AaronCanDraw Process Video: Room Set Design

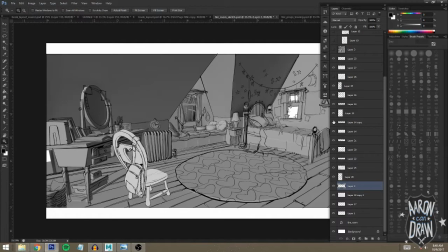I thought it would add a nice, like, oh, well, that gives a little bit of age to the house. That is something I would have seen in my grandparents', attic or, spare bedroom or whatever.
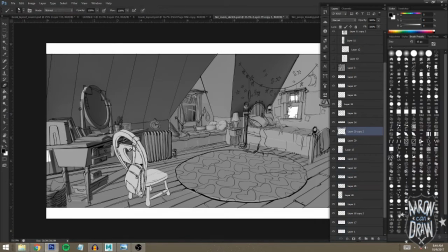But I think at some point it ended up getting like pretty noisy, and I didn't want like a pattern or something going on back there because it just would have been too much.
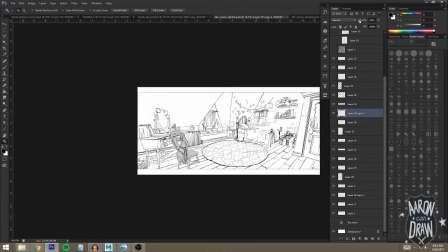So I think I ended up taking it down quite a bit.
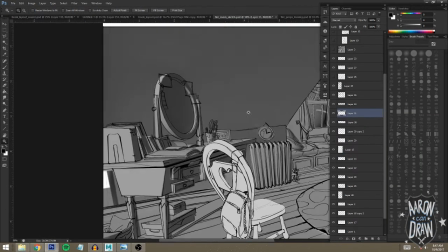Oh yeah, this is the lamp that I put on her desk. I have this exact lamp on my work desk at home.
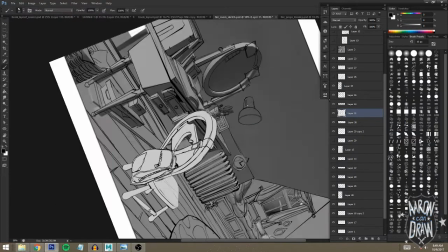It was something. It's like one more level of believability for something that I have in my room.
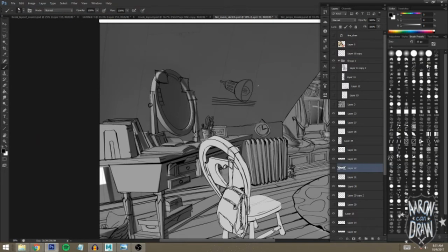It is maybe, I don't know, I felt like it filled up that space too a little bit. Like there was so much blank space in the back wall that I just didn't know what to do with. So, well, I was like, all right, well, that makes it a little more, readable, I guess, and fills up that space a little bit more.
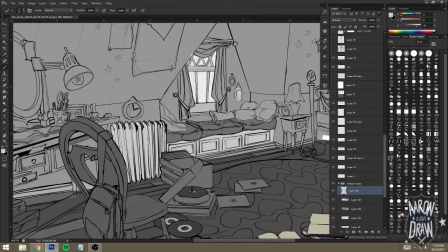Right now you can just see I'm blocking in some colors. This is like pretty basic stuff. I mean, like everyone out there can, grab a brush or the lasso tool and fill stuff in.
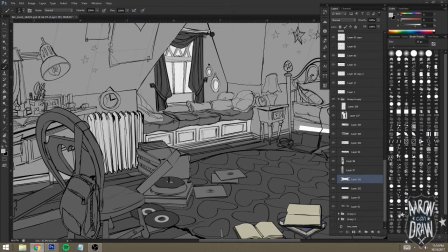So like it's not maybe technically the most interesting, but one thing that I can say about like my thought process through this part was that I'm always thinking about layering lights on top of darks and vice versa. It helps with your image making in general, that contrast
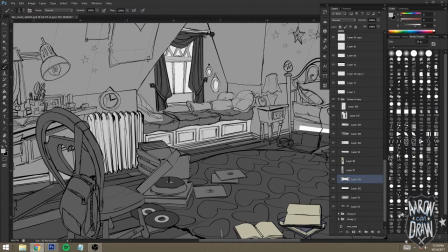is important to the reader or to the viewer, that their eyes perceive a value difference, which places things on top of or behind something else.
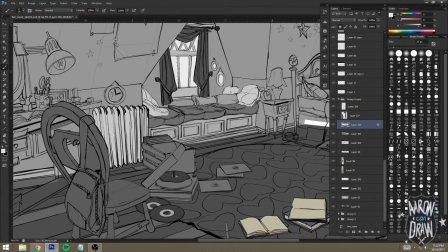So whenever you're, laying in your colors for objects or props or characters or whatever,
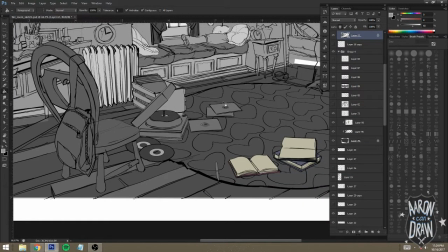you should always be thinking of lighter or darker and how they layer on top of each other.
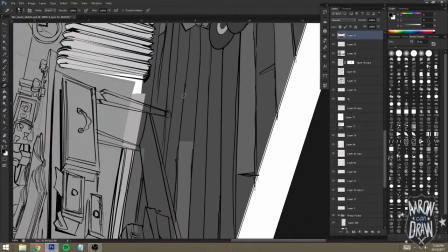Yep, right now, still just filling in some stuff. I decided to go with a lighter desk here.
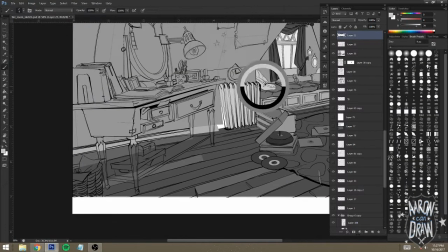I felt like that seemed a little more appropriate for the room.
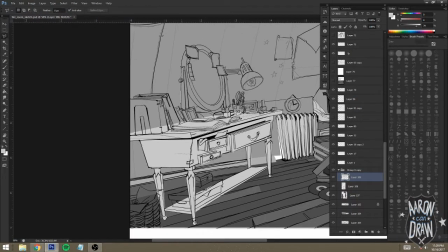Like maybe she got this old desk from like a garage sale or something, and they just painted the whole thing white to make it seem like it's new and hers.
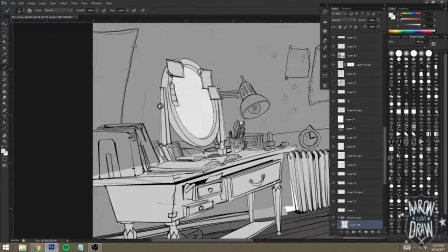This right there, I was coloring in the Polaroid pictures on her mirror.
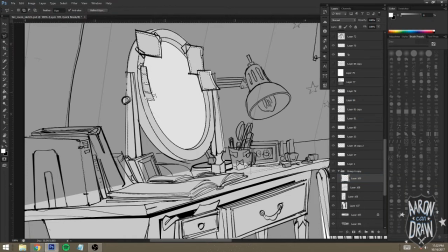That is a fun little tidbit that I got from my girlfriend, actually.
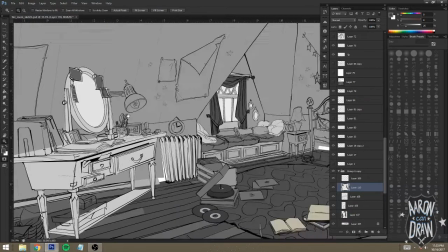I asked her like what was on her desk when she was growing up, or even now.
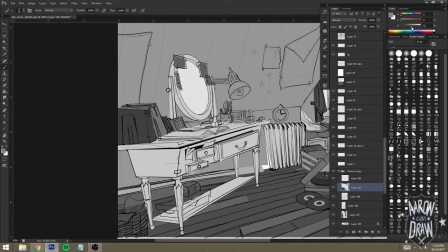And she's like, oh, I always had pictures of my friends and family taped to my mirror.
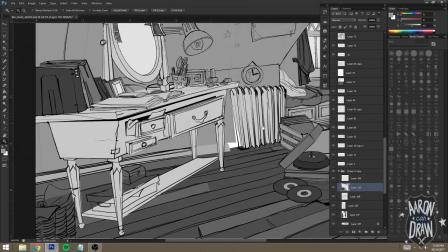It just made it feel more like a homey place to be,
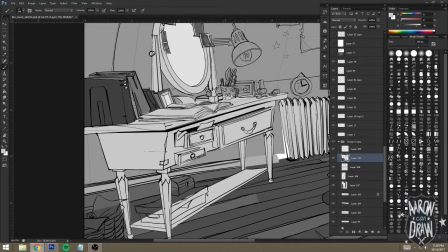that wasn't just like a work desk or like where I put my makeup on or something. So I thought that was a nice little touch to kind of
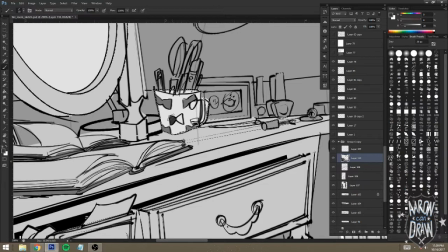bring it into a realm of maybe this person feels a little more real.
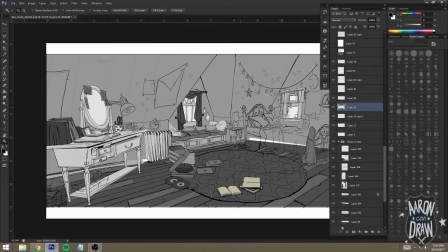I have that bow tie mug sitting right next to me right now, full of all the exact same things, pens, pencils, scissors, and whatnot.
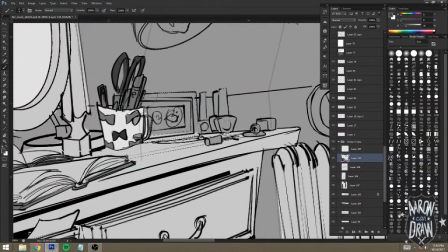I feel like she would probably paint her nails there, maybe in bed, but I don't know, maybe, she,
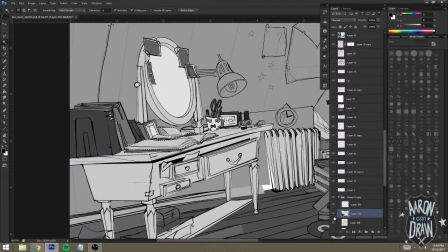kicks back a little bit, throws her foot up, maybe spilled one nail polish over and it's kind of hardened under it.
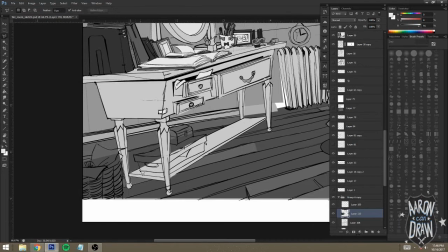Like I said, it's just trying to find little tiny details that can really take your design or your thinking to the next level.
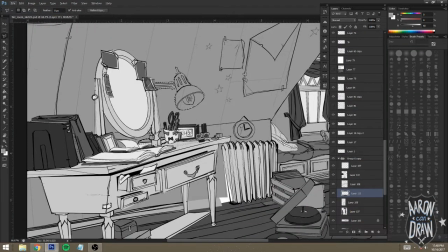It's going to be not very apparent in the beginning, but for a reader,
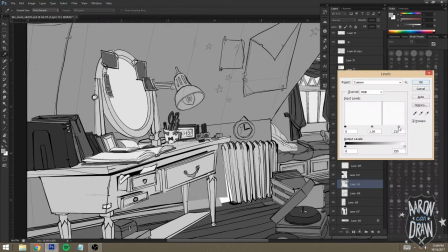I keep saying reader, for a viewer to
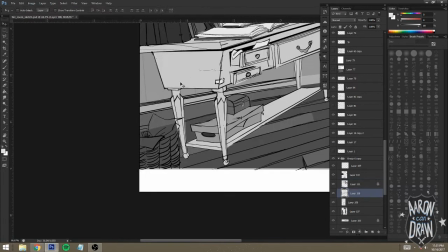want to be interested in your image, if you give them more to look at as their eyes roll through the image,
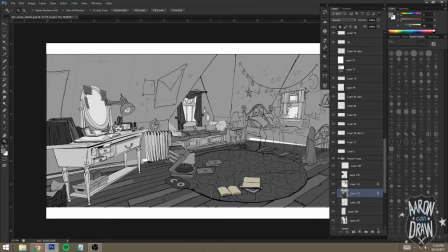then they're more likely to I feel like they're more likely to remember it.